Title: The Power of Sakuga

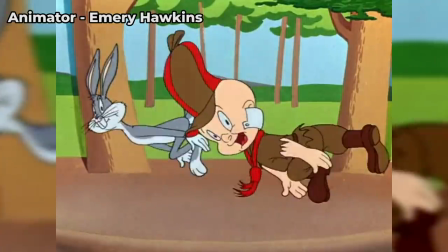Conversely, much of what we associate with cartoons is a product of the different limited animation process devised by
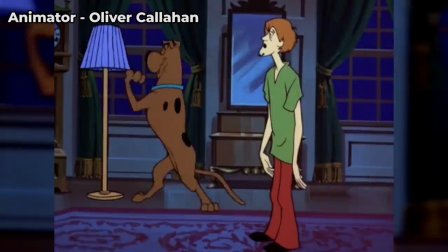American animation studios like Hanna-Barbera during the syndicated cartoon boom of the 50s and 60s.
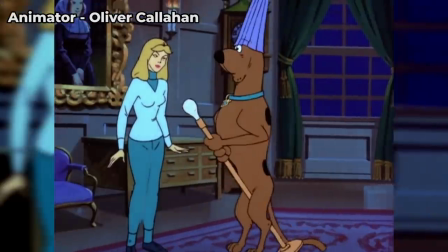But that's a topic for another video.
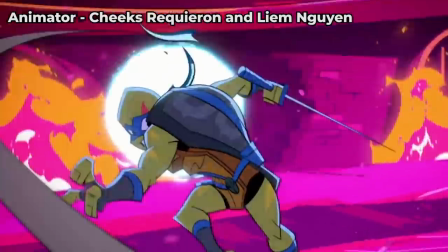If you want to maintain a consistent level of animated dynamism throughout a whole show, you're gonna want to design your characters to be quick to draw and redraw.
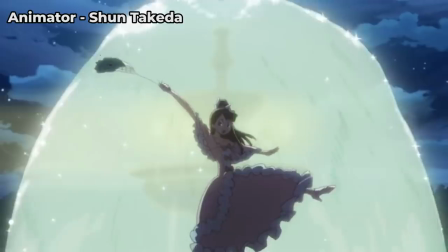That's why early Gainax and current Triggers shows are so stylized and cartoony,
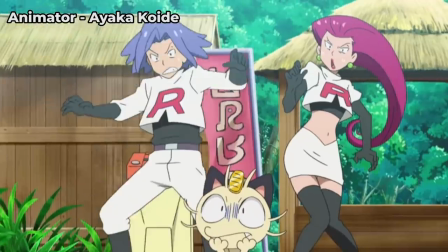why Mob Psycho and FMA translate so well to animation, and why Pokemon's anime undertook such a dramatic visual shift for Sun and Moon.
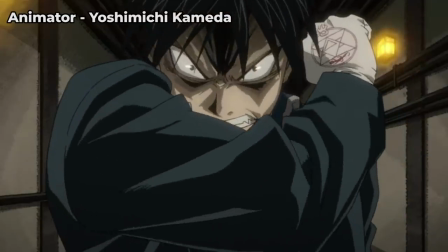And those shows are, in my opinion, more fun to watch – or at least look at – than your average anime.
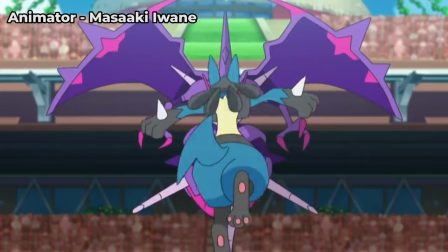But even they need to compromise on a lot of cuts to ensure that their biggest moments have the necessary oomph.
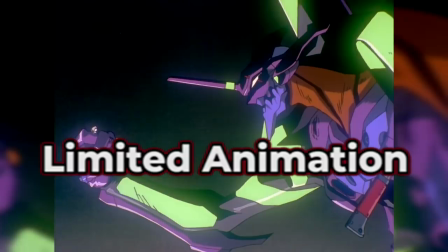Those stylistically compromised cuts are what we call limited created animation,
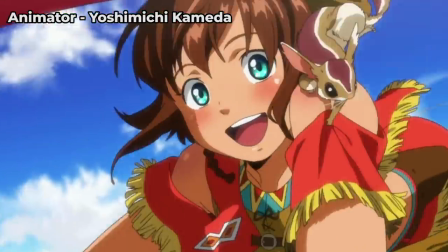while sakuga refers to the sequences between them, where animators are given time to indulge themselves – and us – by letting their imaginations run wild.
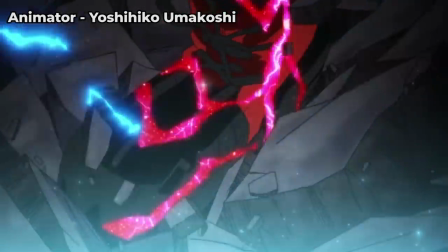When the energy of one for all courses through Deku's veins and the camera spins wildly around him, that's a sakuga.
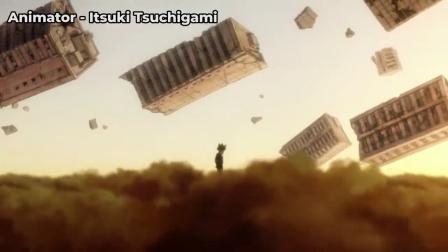When mob throws half a city at Toichiro in mid-air, that's a sakuga.
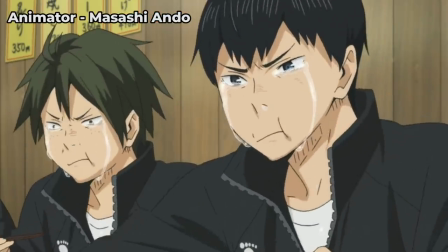And when a waifu or husbando starts crying, and you can see the individual tears beat up in their ducks,
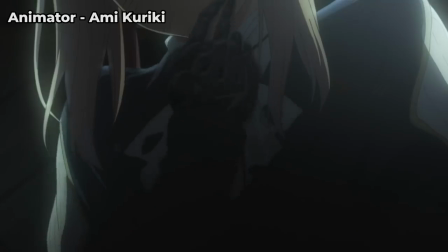roll down their cheeks, and drip from their chin, that's a sakuga too.
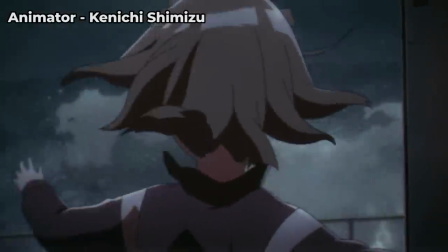Drop him in at just the right moment, and these sequences can elevate an already sad story to new heights of heartbreaking, breathtaking beauty,
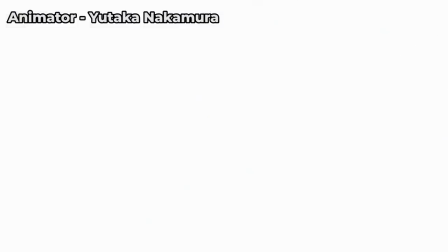or dramatically enhance the weight and power of a character's abilities when they're finally fully unleashed for the first time.
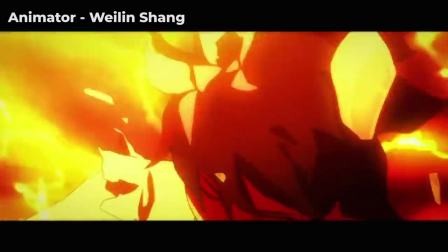Character acting sakuga externalizes the inner worlds of anime heroes and heroines in their most vulnerable, passionate moments,
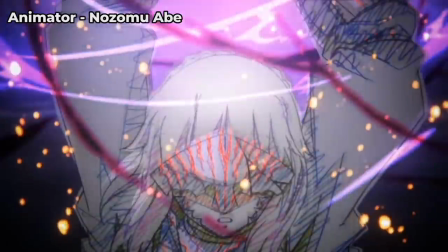action sakuga makes the improbable and impossible stuff we come to anime for in the first place feel real,
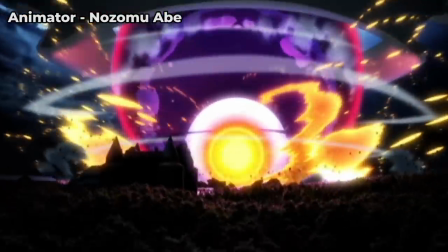and strong environmental or effects animation can make a wild, fantastical setting – and the magic contained within it – feel much more tangible.
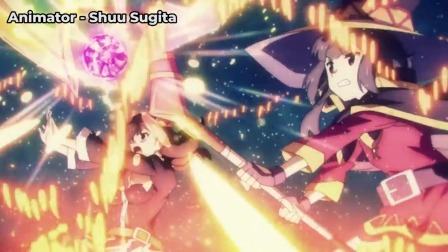Another thing that can do that… is science. Look, I don't have a good segue for this, but let me tell you about today's sponsor, hair.
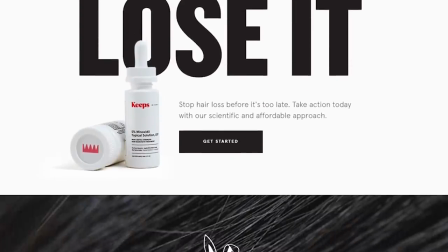Keeps. Hair loss sucks. And like many other things that suck, it's an almost unavoidable part of life.
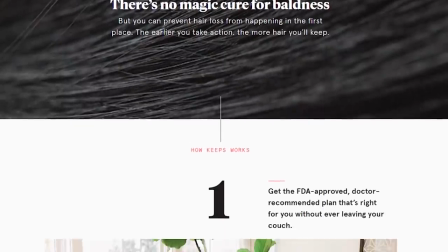If the brush fire your parents started after conceiving you was blue,
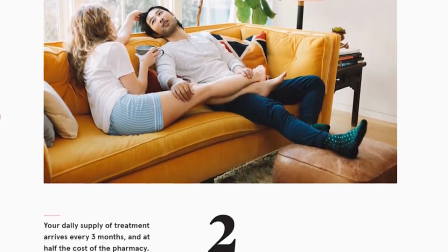there's a 2 in 3 chance that you'll experience some form of male pattern baldness by the time you're 35. Now, if you've seen the gambling anime masterpiece Kaiji, then you'll know those ain't good odds.
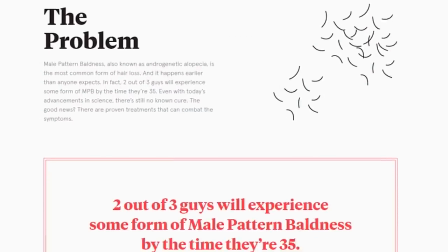Although, despite the insanely high ugly bastard ratio in that show, it surprisingly doesn't reflect those odds.
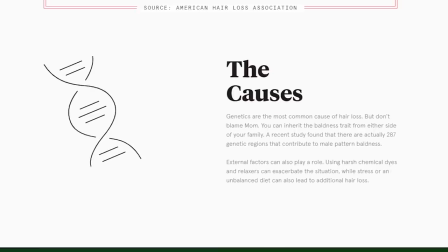Like, even Hyodo's still clinging on to most of his mane, and he's as ugly as bastards come.
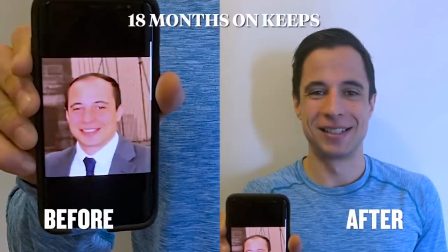Sadly, real life isn't anime. Here, you can be enslaved under an inescapable mountain of debt, AND lose all your hair.
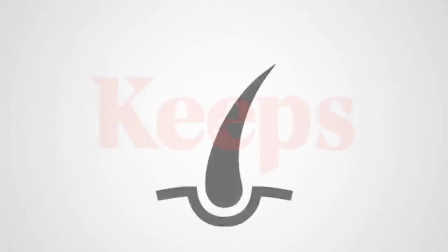But Keeps can help you with both problems. The key to keeping your blue shounen protag spikes well into your 80s is prevention.
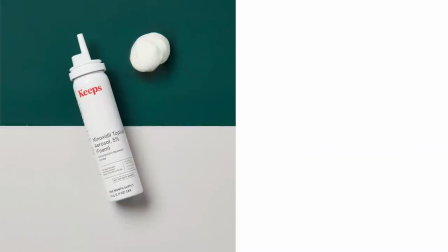And modern science has produced several substances that, if applied to your roots on a regular regular basis,
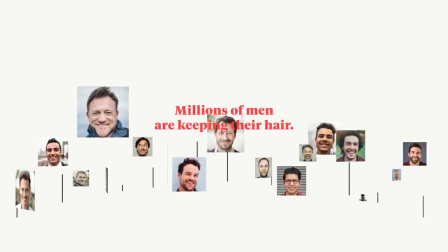can halt ongoing hair loss in its tracks, or even reverse the process… a little if you're like Yume Jabami levels of lucky. I'm not gonna promise you any miracles here, but Keeps isn't in the miracle business. They're in the proven science business.
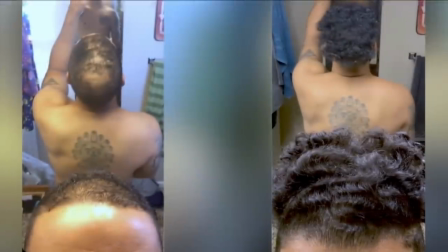This stuff is FDA approved. It really can help you keep the hair you have, it works better the earlier you start it,
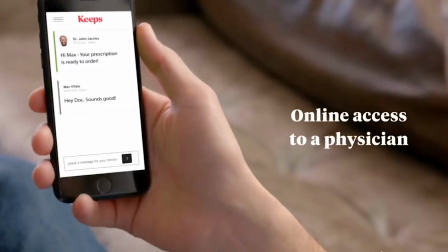and Keeps makes it affordable and discreet by connecting you with an online doctor to tailor a treatment plan to your needs,
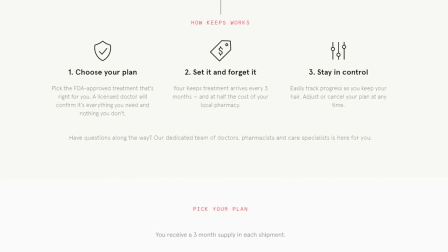and shipping generic versions of your prescriptions straight to your door every 3 months.
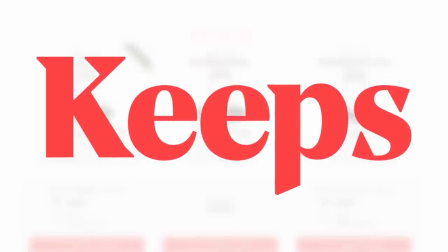No awkward waiting rooms, no long lines at the pharmacy, no brand name bills. And I've got a discount for ya on top of that.
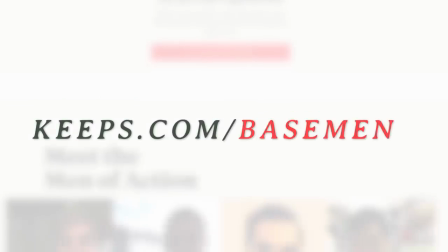If you're ready to take action and prevent hair loss, go to keeps.com slash basement or click the link in the description to get 50% off your first order today.
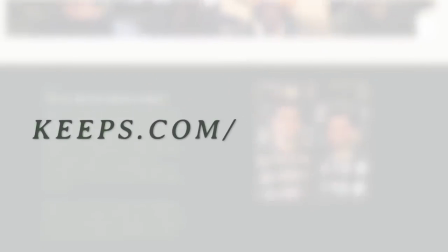Once more, that's keeps.com slash basement.
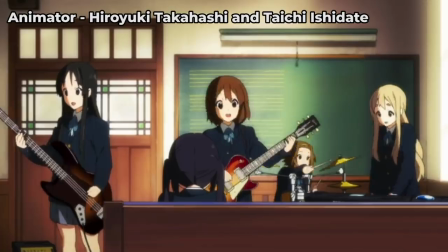But even when a show's setting is entirely mundane, Sakuga tends to feel pretty darn magical.
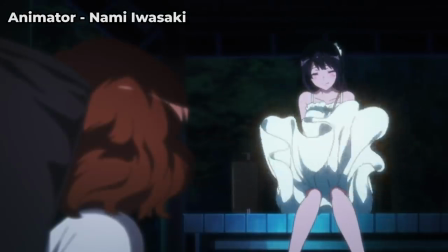Of course, you feel that the strongest in the moment it hits, but the thing is,
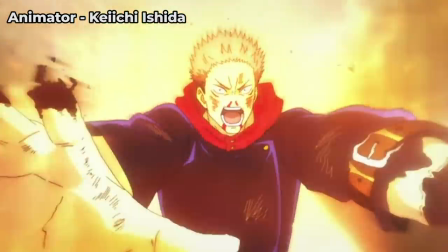that feeling can linger even when the animation puts its limiters back on.
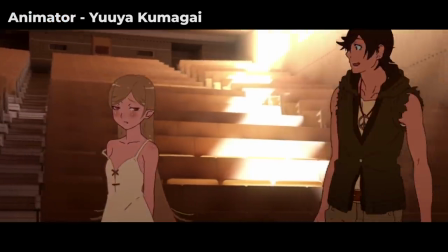Executed properly, Sakuga leaves an impression in your mind of how the whole show SHOULD look and feel.
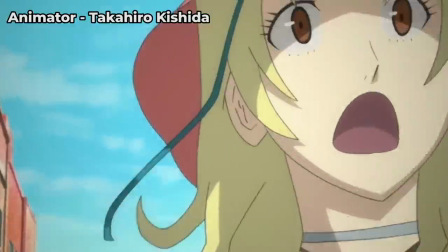Of what its world and characters are really like when you zoom in and examine them at the highest possible level of fidelity.
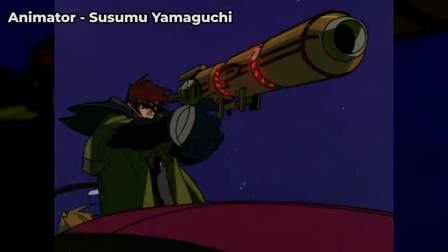And that impression carries over to and colours how your brain interprets the less impressive parts of the show.
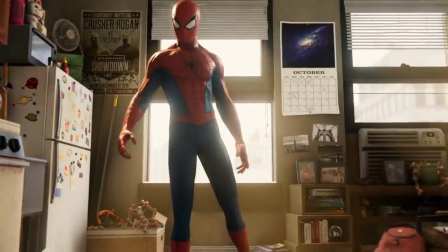Kinda like how the extremely detailed interior locations of Insomniac's Marvel's
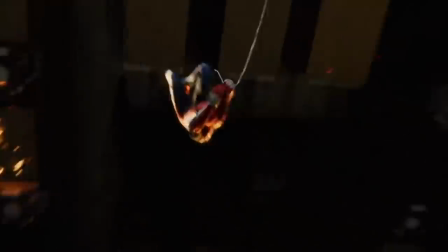Spider-Man help to make its whole sandbox city feel more alive and lived in.
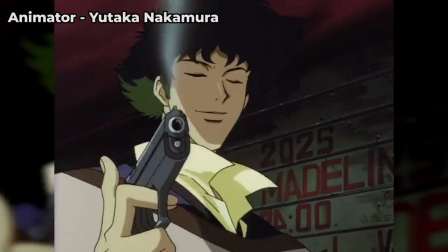As you experience an anime's sakuga, you begin to associate strong, vocal inflections with the dramatic animations that sometimes accompany them,
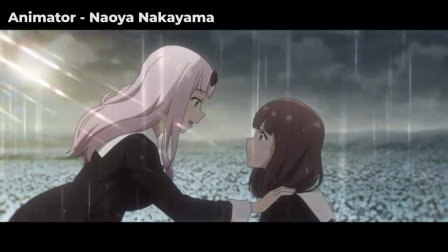so that even when the characters characters are just flapping their lips, your mind projects those more expressive… expressions onto them.
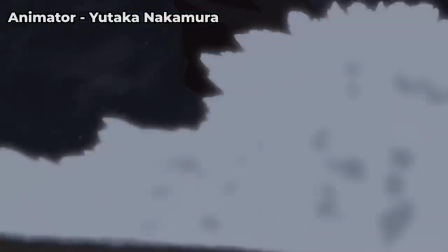When the camera pans fast and zooms in tight in a fight, obscuring the action,
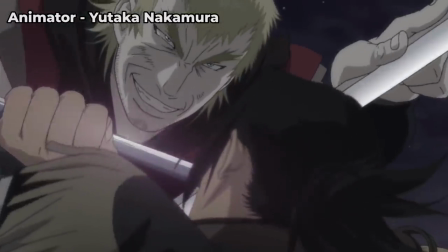your brain fills in the blanks of what's happening off screen based on what you've previously seen these heroes and villains do.
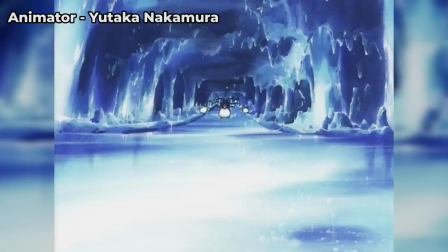Just one shot of a camera moving through an environment can make every static background in the rest of a scene feel connected and three-dimensional.
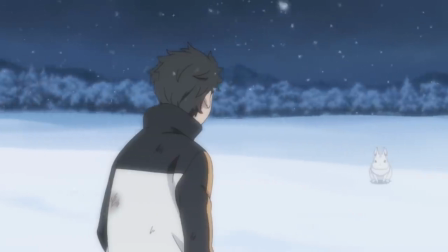Or, to give a more specific and relevant example, example, you only really need to see the excruciating details of what the osagi in re Zero
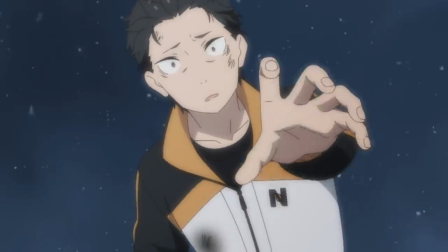is capable of once to make its every subsequent appearance equally horrifying.
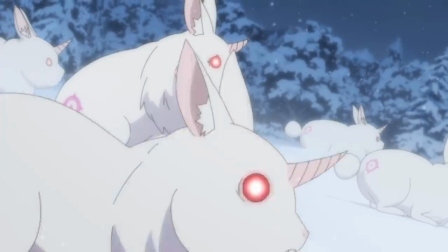Paced out properly in conjunction with well-crafted limited cuts that effectively disguise their simple animation,
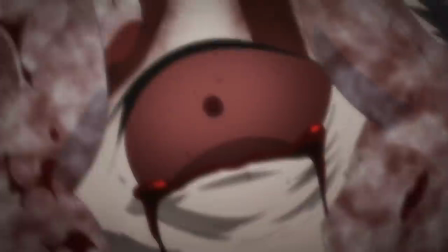a few doses of sakuga can make a relatively inexpensive show feel like a truly premium product from start to finish.
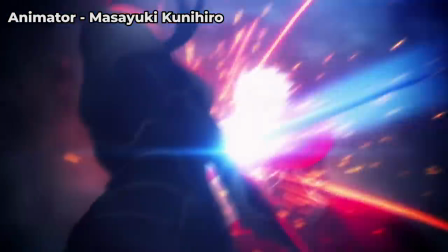Ufotable has built its entire brand on this principle,
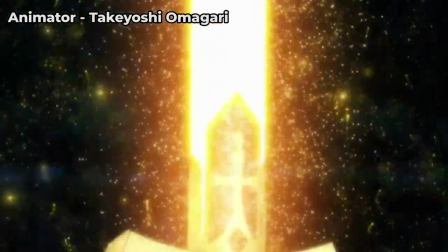making small screen shows that feel like they belong on the big screen by dropping explosively impressive bits of animation at satisfying moments,
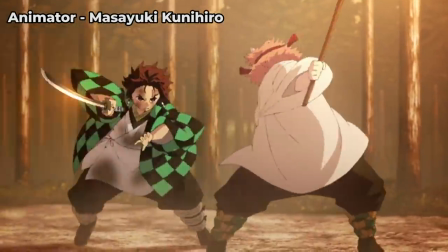and airbrushing over the gaps between them with simple but effective CG lighting, and other post-processing effects that liven up the more limited scenes.
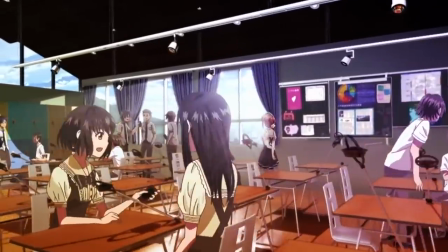It is, perhaps, a little easier to see what tricks they're pulling after you've seen another studio try and fail to achieve the same effect, it.
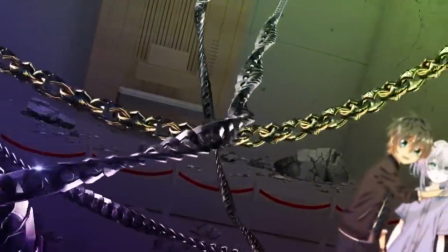And that's about the only reason I can think of that anyone should watch handshakers ever.
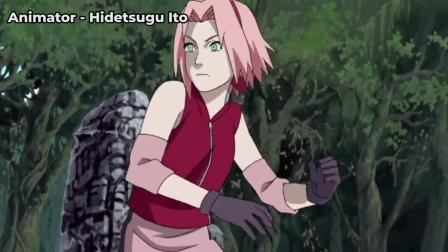Now, that sort of stylistic flimflammery can only really be pulled off consistently
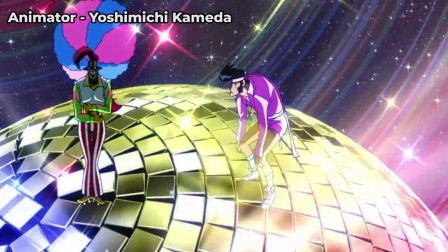in a seasonal show that has the pre-production lead time to plan it all out in advance.
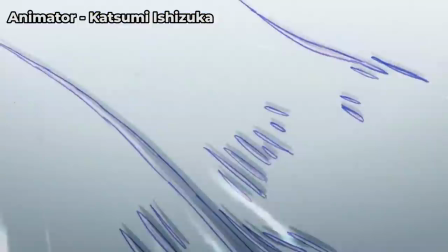But long-running weekly anime had their own way of leveraging the power of sakuga beyond what they're able to pull together in the limited time they have to make episodes.
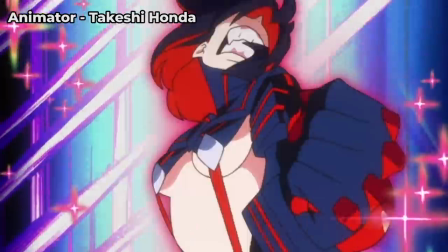Canned sakuga. Transformations, special attack sequences,
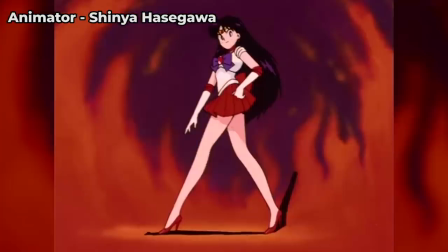and other inherently awesome repeatable story beats that justify their lavish production values through their ability
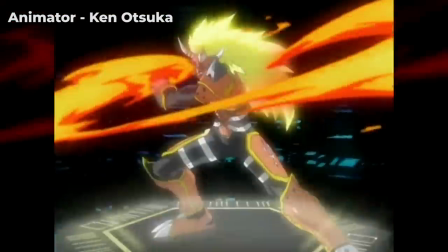to be inserted into multiple episodes – or even every episode of an anime – to pad out its runtime.
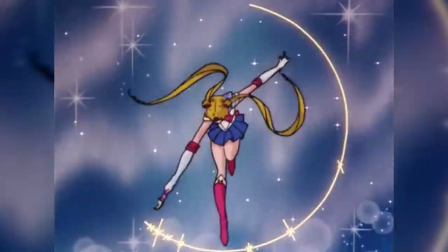You'd think they'd get old after a while, but the great ones never really do.
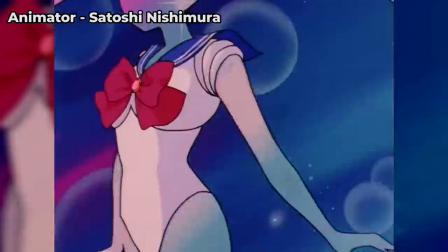When Ash Ketchum spins his cap and throws a pokeball, when Sailor Moon's costume magically weaves itself into being around her,
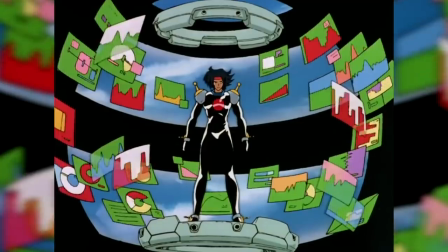when Sakura spins her wand and hits a card, when this hand of Domon Kashus glows with an awesome power,
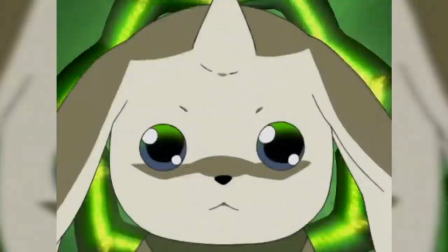and its burning grip tells him to defeat you, and when Terriermon digivolves and his face contorts in agony as his pelt is ripped from his swelling
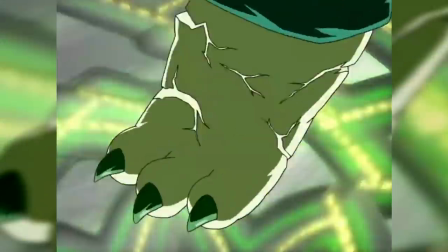wireframe and replaced with Gargomon's skin – holy shit Tamers is dark
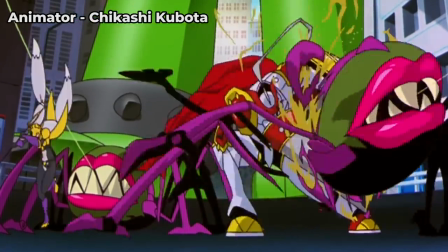– it instantly makes the adjacent fight feel more tangible and exciting,
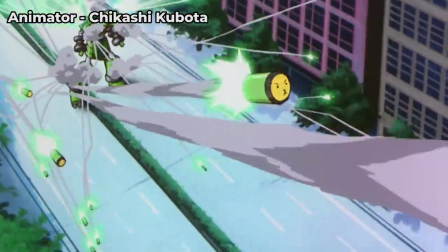even if none of the other animation touches that level of quality.
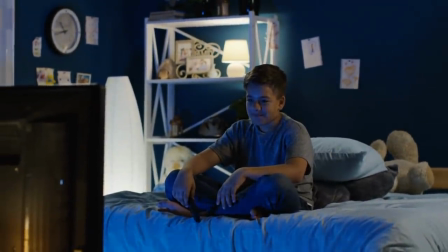Honestly, I think young Jeff owed most of his anime addiction to those few really powerful moments of animation,
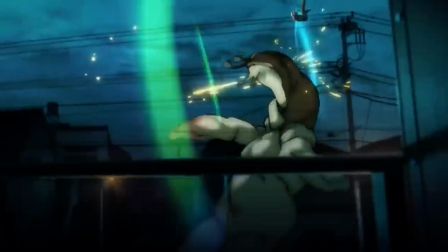and, uh, if you really think about it, anime openings are basically the ultimate example of canned sakuga in action,
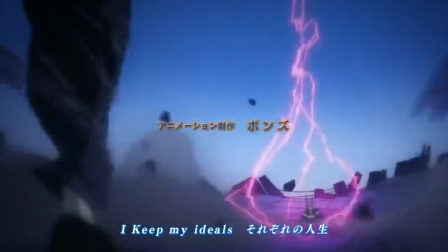so I don't know if all that much has changed in the interceding decades. Well, except for one big thing.
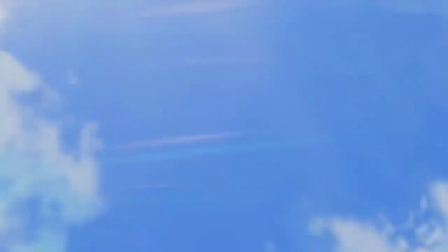I have a much deeper appreciation for the skill and artistry that goes into making these sequences.
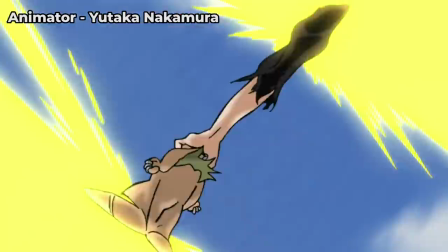There's one other vital aspect of sakuga that makes it more than just good animation.